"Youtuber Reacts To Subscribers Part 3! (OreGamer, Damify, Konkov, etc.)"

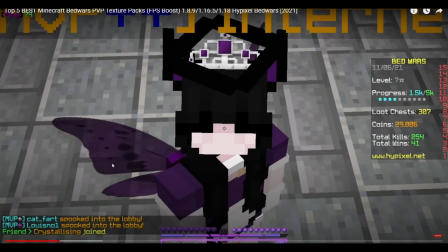It isn't, like, obviously, like, the only thing that maybe you should add to your videos. But at the same time, if it's the only thing there, that's still really, really good compared to nothing.
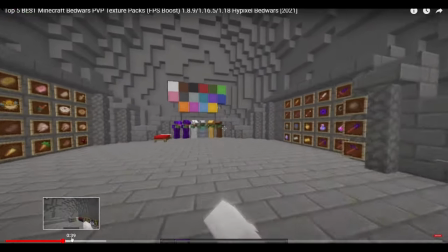...in this video. Hack number one is Luna 16x. I made this.
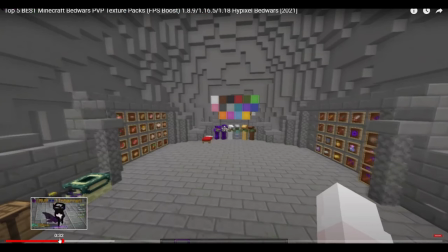And I don't know if you saw that, but there was a slight, slight, subtle transition in this video.
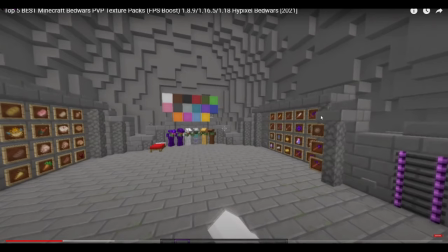Hack number one.
Yeah, there was a slight fade in to this, and it's really noticeable when you're, like, watching a video. Because in your head, it looks very satisfying to see that fast fade in.
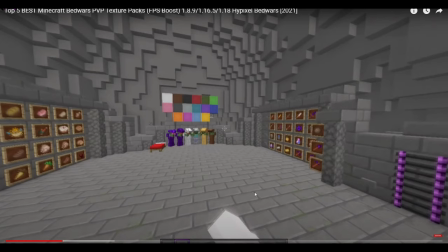And once again, it fits with that lo-fi music in the background.
One is Luna 16x.
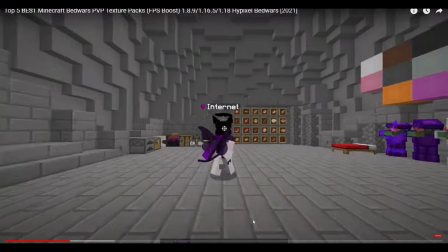I made this pack myself. So if you want the download the link will be down in the description below I really like this pack.
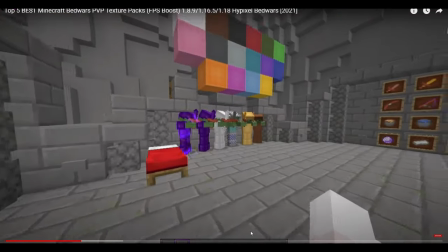It has a nice purple theme There is other colors to it as well And just make sure to go to the video and download whatever color you like I really like how this pack came out.
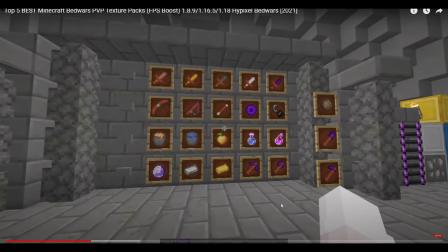I like the rules in it.
I like the tool one day I will say as well is that he hasn't Delayed the video. He's shown everything that he needs to shown said everything he said and he kept this video under five minutes long actually under four uh minutes 30 seconds
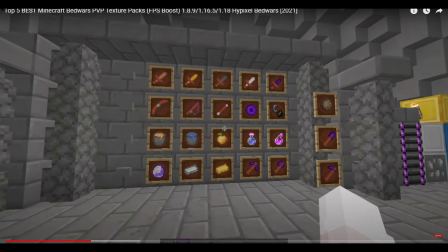long so he really made the video short to the point and i mean there's nothing much more to say except for the fact that he's doing a lot of things right with youtube despite you know no almost minuscule editing anyone can really make videos just that they need to
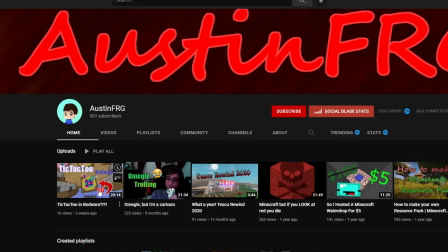be smart about it okay so i was a bit harsh on this one that's content creator because they kind of i kind of just said
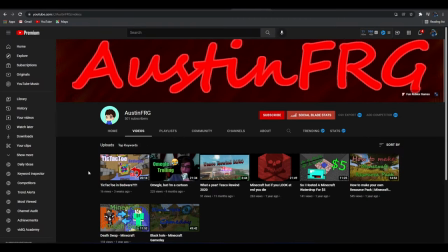no because uh of the fact that he didn't really upload recently so
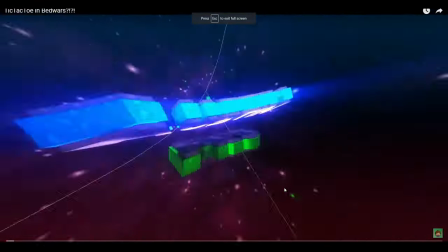let's see the tic tac tom sorry that's
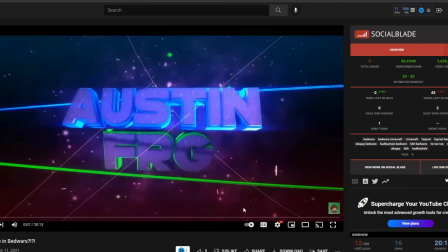a positive because i don't know if i don't know if this this song is copyrighted i mean it doesn't look like it's copyrighted but
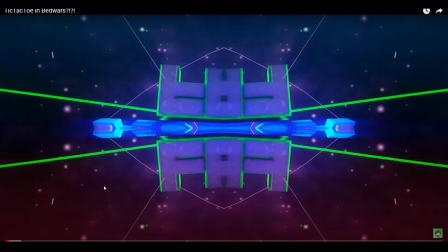yeah i i i think everyone can agree that these intros, right, they're not exactly an example of what you should do for an intro.
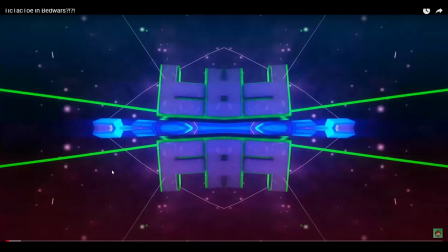And I know it sounds crazy, because it looks very flashy, it looks very cool, but it doesn't tell me anything on your channel. You're just showing me a cool-looking intro that you think would be, like, a very view-grabbing, view-attention-grabbing, whatever thing. It really isn't.
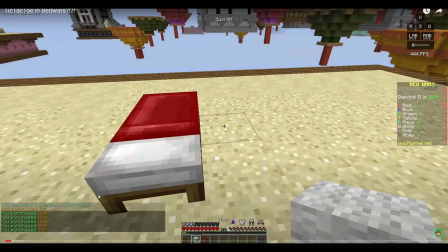I still don't know if this is, like, copyrighted music.
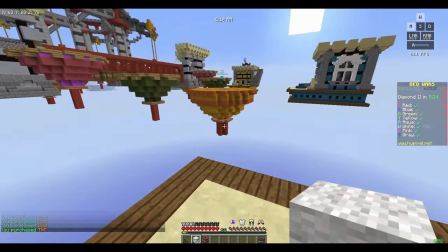I mean, it doesn't say that this video is copyrighted or whatever, but I don't want to take any risk.
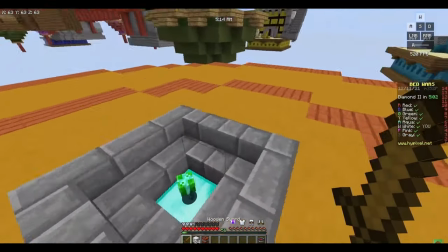So, a couple of things wrong with this thing, right? Like, there are good editing aspects here and there.
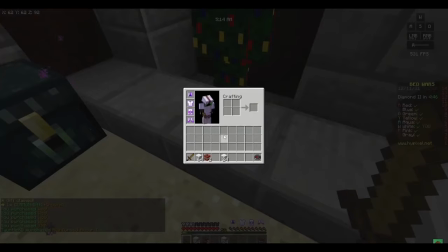I mean, aside from the whole intro and, like, the music added in and everything,
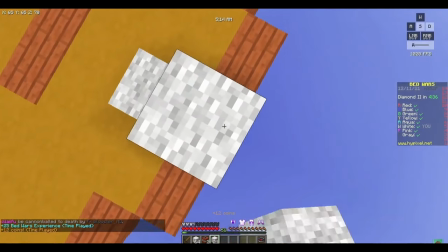I mean, like, I'm watching this video. First off,
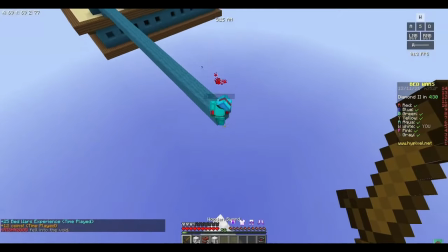the fact that the video is 20 minutes long tells me everything that I need to really know about this this video and by that I mean I don't
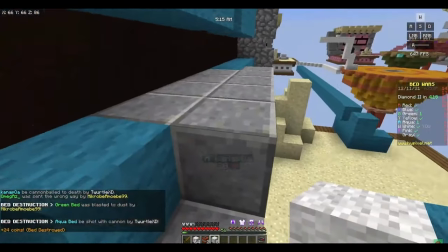think this video should be this long people at a very like when you have a small channel size people won't watch this video
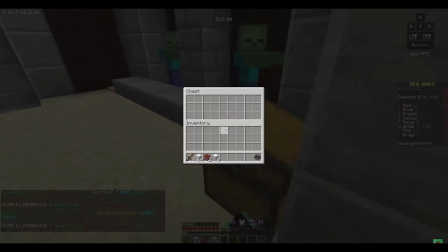for like a long period of time unless they just have nothing else to really do
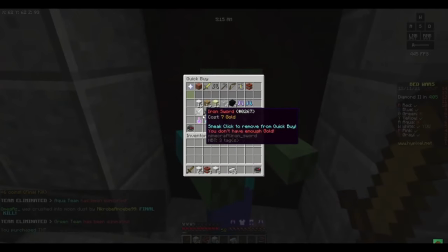or if the content is like that good and I I wouldn't say that this is the worst content ever,
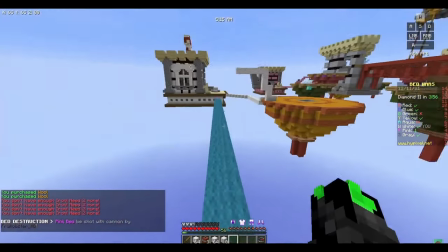but I wouldn't call it the best. Obviously, like, okay, so here you have another fast forward thing that he was doing.
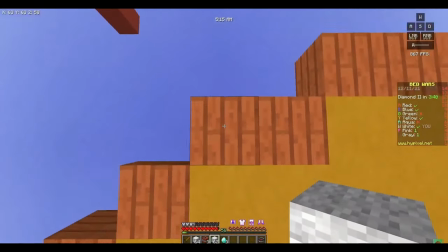I like the idea of the fast forward, don't get me wrong, but the whole fast forward thing, it just, you might as well just, like, do the cuts.